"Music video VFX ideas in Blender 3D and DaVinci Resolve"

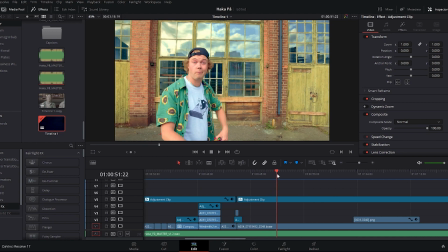I spotted after we delivered the edit, actually, there's just this moment where you can see her in the reflection of the glass just hopping up and running,
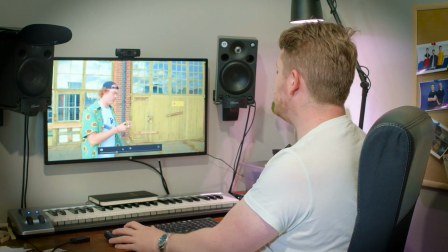which I think is kind of actually a bit lovely. But then there's a few little practical bits of choreography here that are nice.
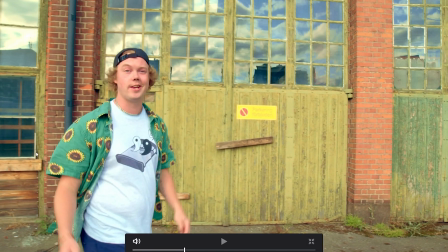So Joel's got this Rubik's Cube, which he tosses out of frame to Daniel, who shows up in the reflection there also.
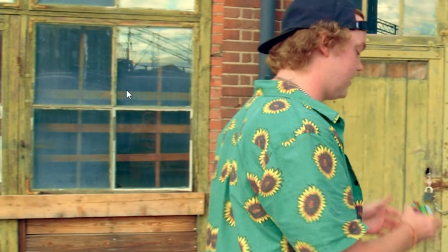Hello, Daniel, the real hero of this shoot.
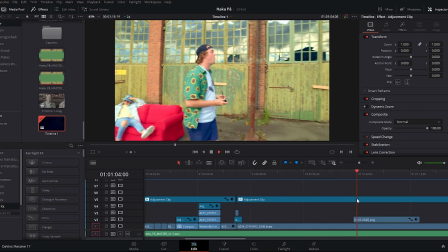Now, the main set piece of this is this moment with the bubbles where Joel blows out some bubbles and they kind of fly around and disappear after a moment.
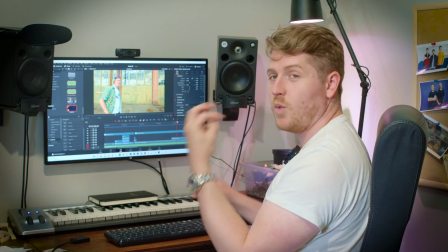We tried doing this practically on set and it just wasn't realistic. It couldn't work because he would have had to spend the whole thing with like a mouthful of bubbles.
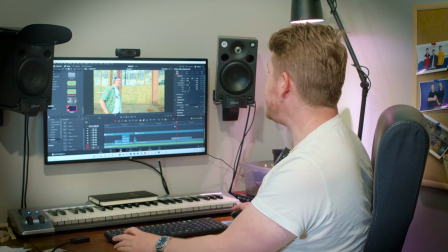So we made them in 3D in Blender, and this is what that looks like.
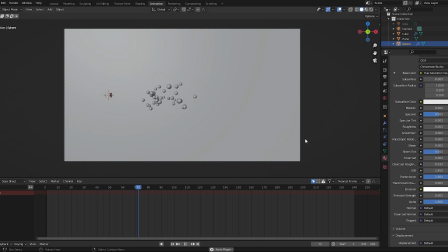It's way more simple than it might seem.
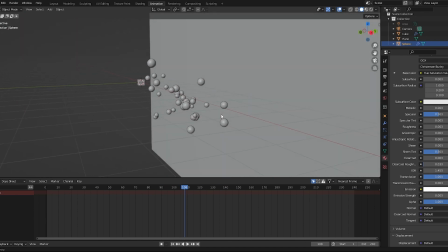That is actually a 3D simulation of the bubbles being sort of emitted and flying around in
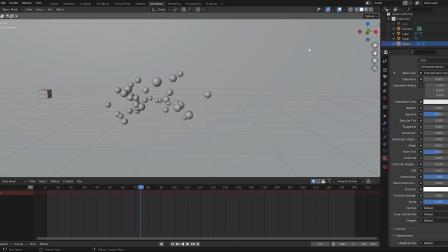zero gravity and then popping. There are a couple of things, again, that we did to like just sell this slightly and tie it into the footage.
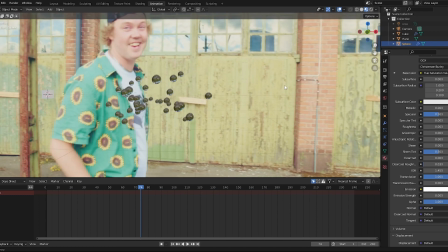So in the background behind those bubbles, there's a sort of screen, so to speak, with the footage on it.
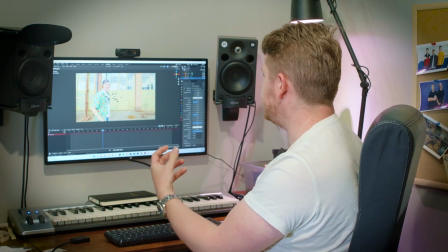That's just there so that the light coming through the bubbles is kind of the right colors and shapes.
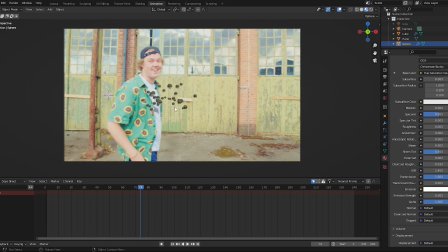It's not perfect, again, it's not like locked to the shape in 3D or anything, but it is just to get some of the right lights and colors.
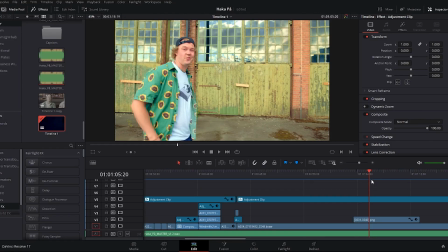And then as the shot moves, you get some of the right reflections and some of the right background elements coming through,
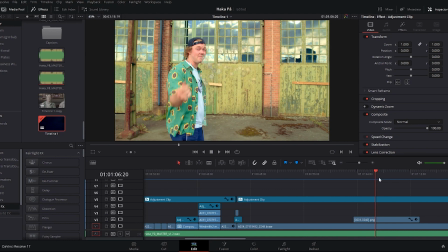like where Joel raises his hand here, you can see there's just that color coming into all these
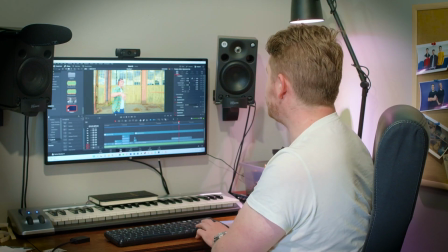refractions, which is kind of nice. And again, it's not perfect, but it's a lot better than just having like PNGs of bubbles.
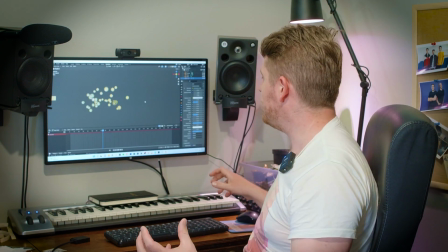Now, if we were going to do this even better and improve on this, you'd do an HDRI on set, which is a high dynamic range image. You'd take basically a 360 image of the space that you're working in to cast light onto these 3D elements so that they'd pick up like highlights from the sky and reflections sort of from the front,
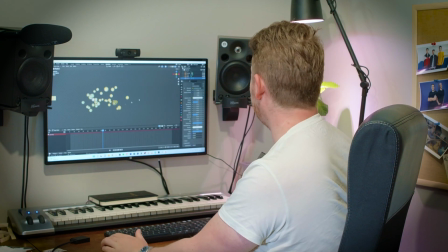as well as that light passing through from the back, and it would make it look a bit more dynamic and three-dimensional and real.
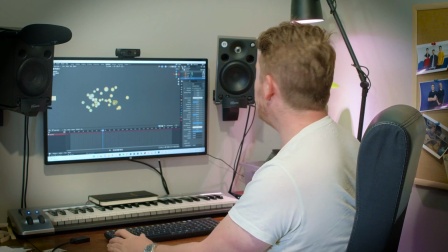I've kind of faked that up after the effect just now with this artificial area light.
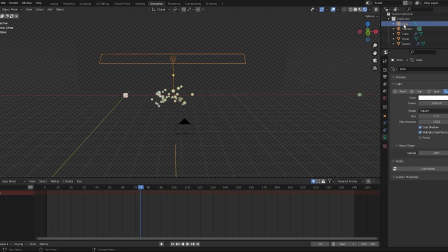That's just literally like a strip light that I've put into the scene after the effect, and it makes quite a big difference. You can see it kind of catches a little highlight on the top of the bubbles and makes them look a bit more like they have some volume. So, you know, again, living and learning, that's what we might do next time,
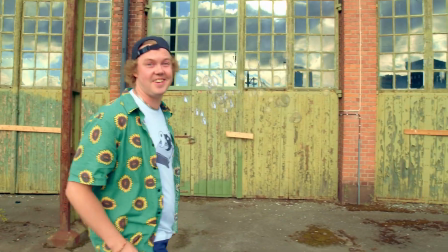just to improve these sorts of looks slightly, but it still looks pretty cool in the finished thing.
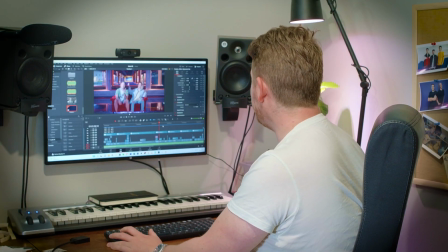So again, moving on, there's this lovely stuff under the bridge, and we pretty much left that alone because just the colors and the lighting are so nice.
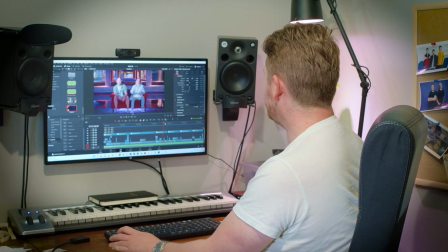A bit of architectural composition there. I'm quite big on like shots where the shape of the space define the sight lines and things.
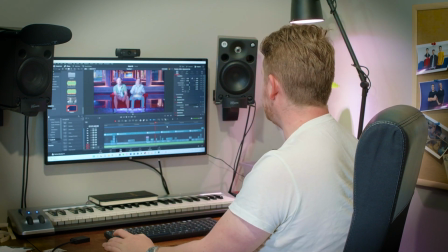With lots of lovely stuff going on there.
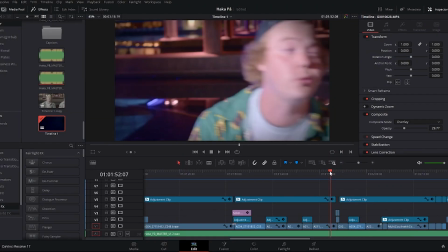And then there's all these just fun transitions through the water and out of a drink.
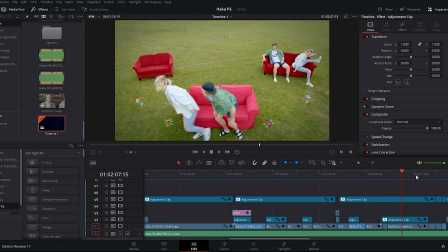Now this is a fun one. We just did a sort of extension of the split screen thing to include 6 different couches.
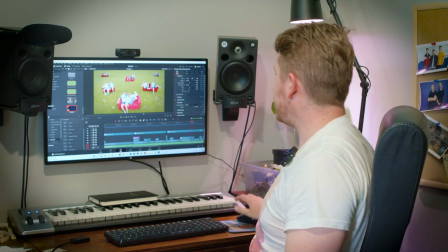And to get high enough for this shot, I had to stand on the roof of the car and shoot down.
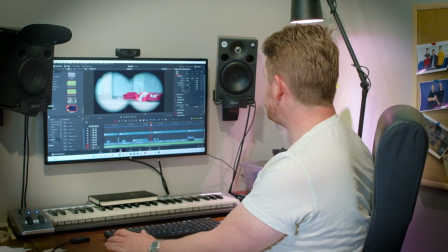By far the most daring and dangerous element of this shoot. And then there's this fun transition where Joel looks off into the distance with his binoculars,
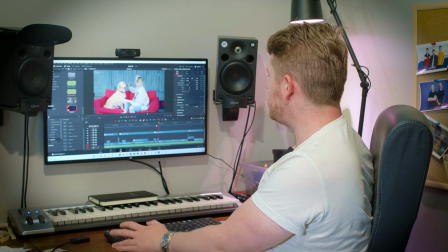and Siri's there with a toy dog, which becomes a real dog. And just a couple of simple things about that.
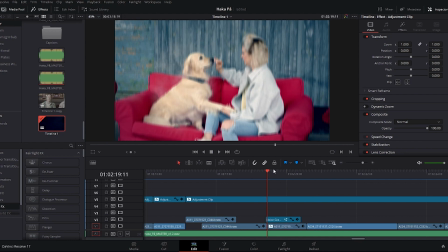We've added like a little bit of artificial camera shake at the transition point there, just to make it look like there's some impact, and there's a little dust cloud that appears around the real dog.
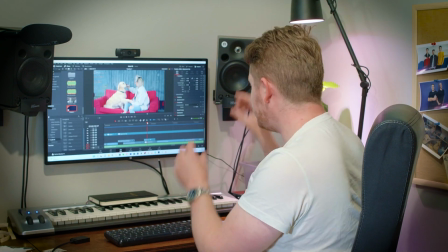It's an unbelievably simple effect there, but it kind of just those little elements tie it in and make it feel a bit more believable.
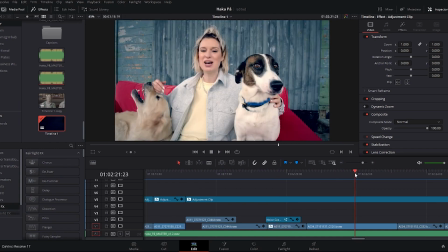And sometimes the simplest things are the best and the most interesting. So like here, for example, right?
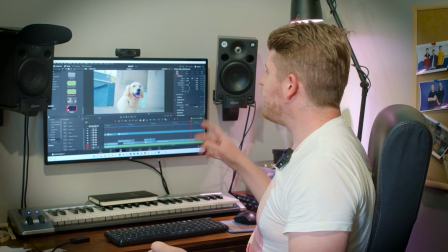Oh, lovely dog, by the way. What a gorgeous dog. Hello, dog. One of the things about this video is all the different scenes have different color themes,
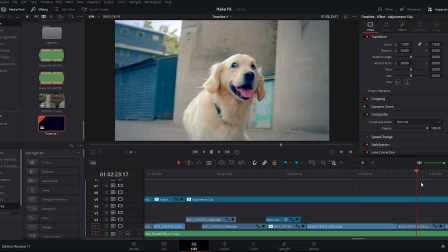and this one has a lot of like nice soft blue in the background, this kind of teal or greeny blue color. In this particular shot, it's not really there. We had to fake it.